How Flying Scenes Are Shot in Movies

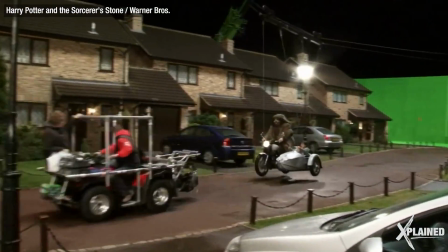Filming flying scenes in movies is a lot harder than you think. From taking off, to mid-air action scenes, to free-falling,
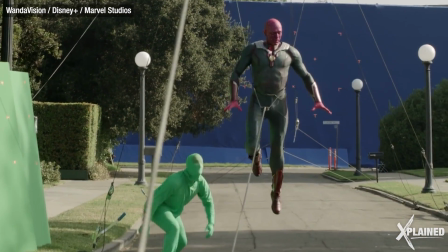and even landing, every sequence involves a different setup. But how exactly do they do it?
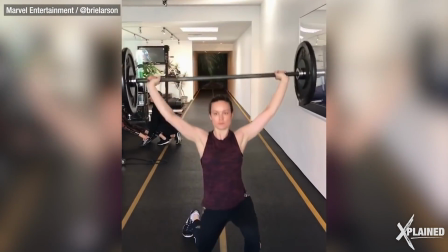And what kind of physical training is involved? Let's find out. Welcome to Xplained.
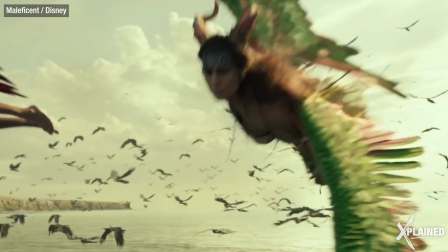Seeing a character fly in a movie isn't extraordinary. It's become so common, superhero films would be incomplete without it.
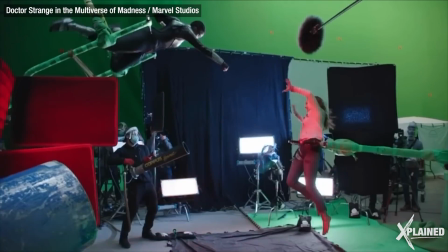While we don't give these scenes a second thought, the amount of effort that goes into making them is enormous.
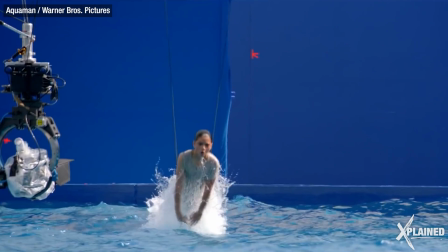The way it's filmed has drastically changed over the years as well.
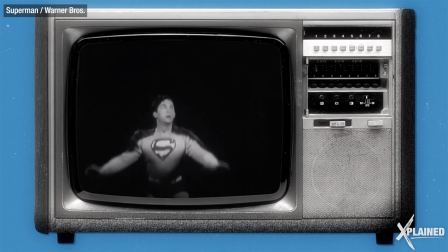Back in 1948, showing Kirk Allen's Superman fly was pretty straightforward.
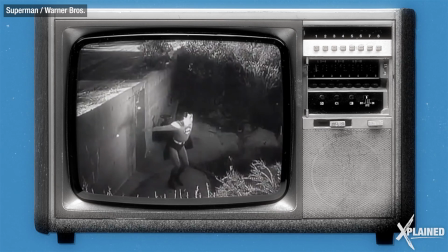Up, and away!
He jumped in the air, at which point he became an animated character and flew away.
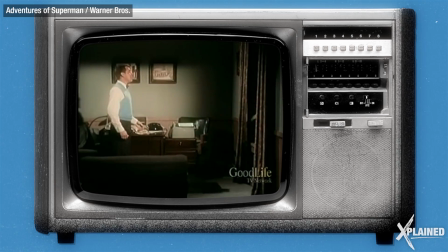Then came George Reeves' Superman, and these flying scenes looked equally clumsy.
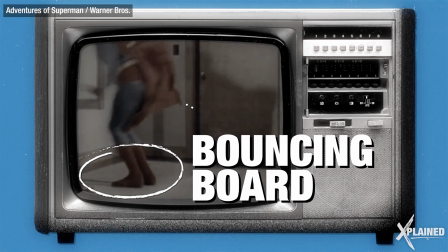George literally used a bouncing board, usually hidden behind props in the room, to add a little more spring to his takeoff.
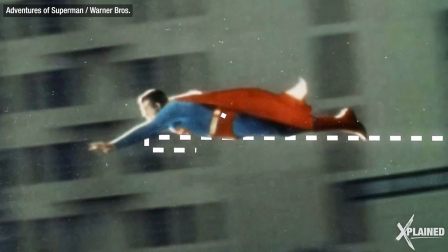To look like he was in flight, he'd lie flat on a base plate. Sometimes he'd be suspended awkwardly by a harness.
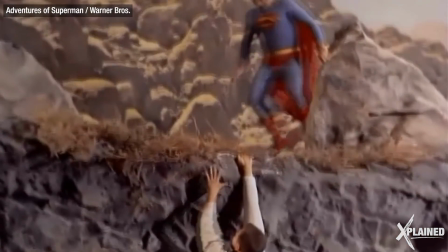And to land, he'd climb up a short ladder hidden outside the frame and jump down on a hidden foam mattress.
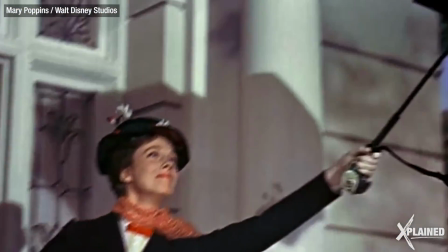These low-budget devices and techniques paved the way for non-superhero characters to fly, like Mary Poppins in the 60s.
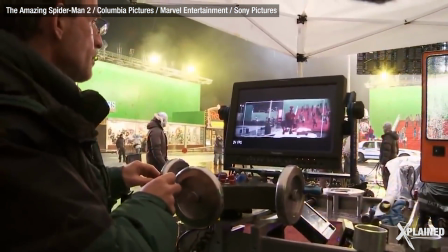Fast forward to the 2000s, and things are very different.
3, 2, 1, go!
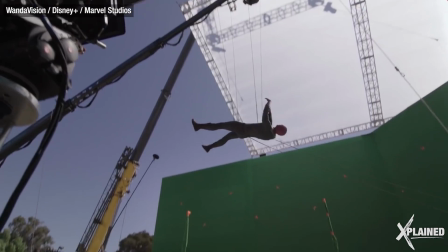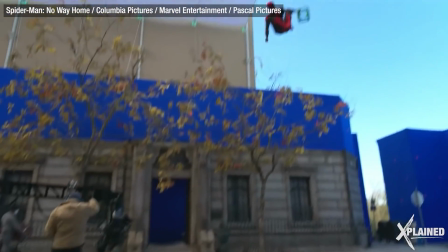Flying devices have advanced significantly, and to help us understand them better, we spoke to one of the best stuntmen in all of Hollywood. My name is Bobby Holland-Hanton. I'm a professional stunt performer.
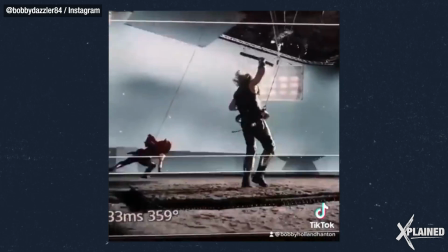I've been Chris Hemsworth's stunt double now for 11 years. I think I've done 15 or 16 movies with Chris.
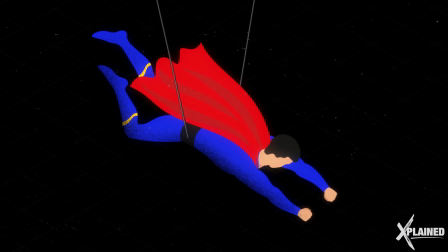Number 1, wires.
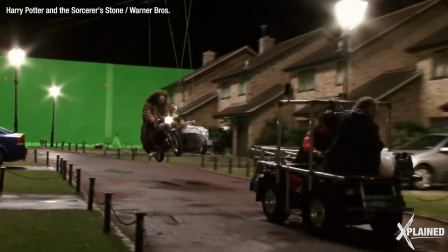Whether it's Superman or Harry Potter, wires are still used to film people flying because of its versatility.
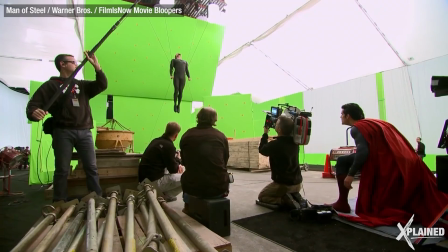It's used for takeoff scenes, to show being violently pulled up and backwards,
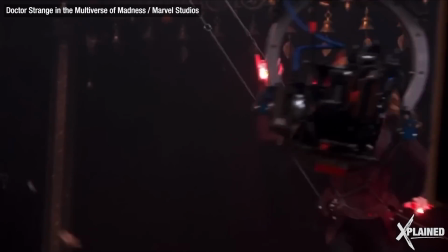suspension in mid-air scenes, and even with crash landings.
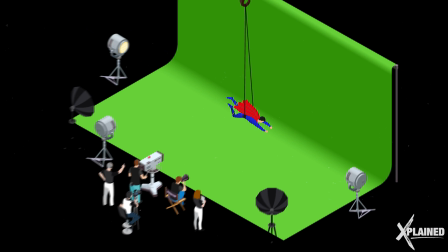Basically, actors wear flying harnesses attached to wires. These wires are attached to rigs, and then the actors are lifted up by cranes.
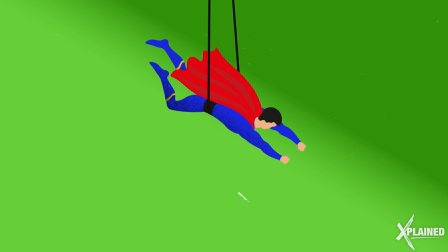Where you lift an actor up from is called a pickup point,
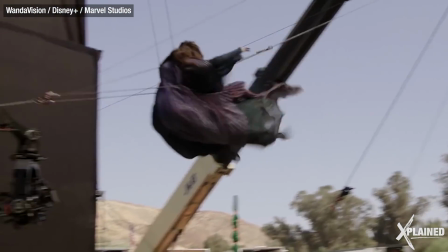and it changes depending on the action being filmed and helps the flying look more real.
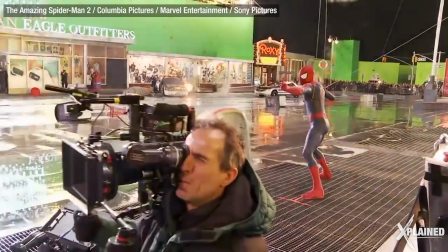3, 2, 1, go! Cut that.
I've been thrown around a lot on wires. We do a lot of ratchet pulls, which is basically attaching the cable to the back of your harness or wherever it may be,
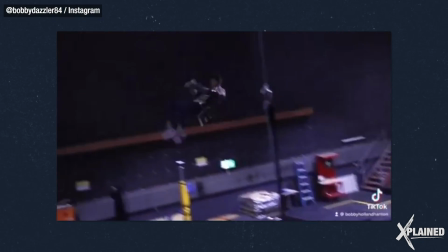from the front or the side or wherever it is. The wire, the tech will be run through pulleys that go across the stage to the pull station where there might be 2, 3 other rigging guys, and basically jump on a rope and pull,
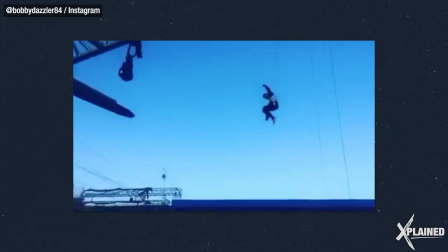and it basically pulls you wherever you're going to go. And then there's also that came in a little bit later is hydraulic rams, which is basically exactly the same system, but a rigging guy will literally 3, 2, 1 and presses the button, and it's a lot faster, a lot stronger. You can get a lot more height, and then you go further onto that, and you've got winch systems, which are like electronic on a computer where they can fly you around everywhere. A straight and vertical power liftoff from the ground isn't very complicated.
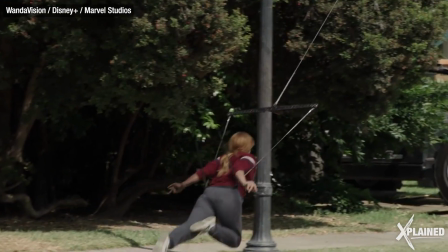But taking off at an angle, like in this scene from WandaVision, is far more complex.
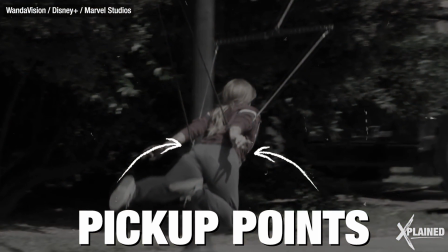Here, the pickup points are on her hip and she's connected to a spreader bar.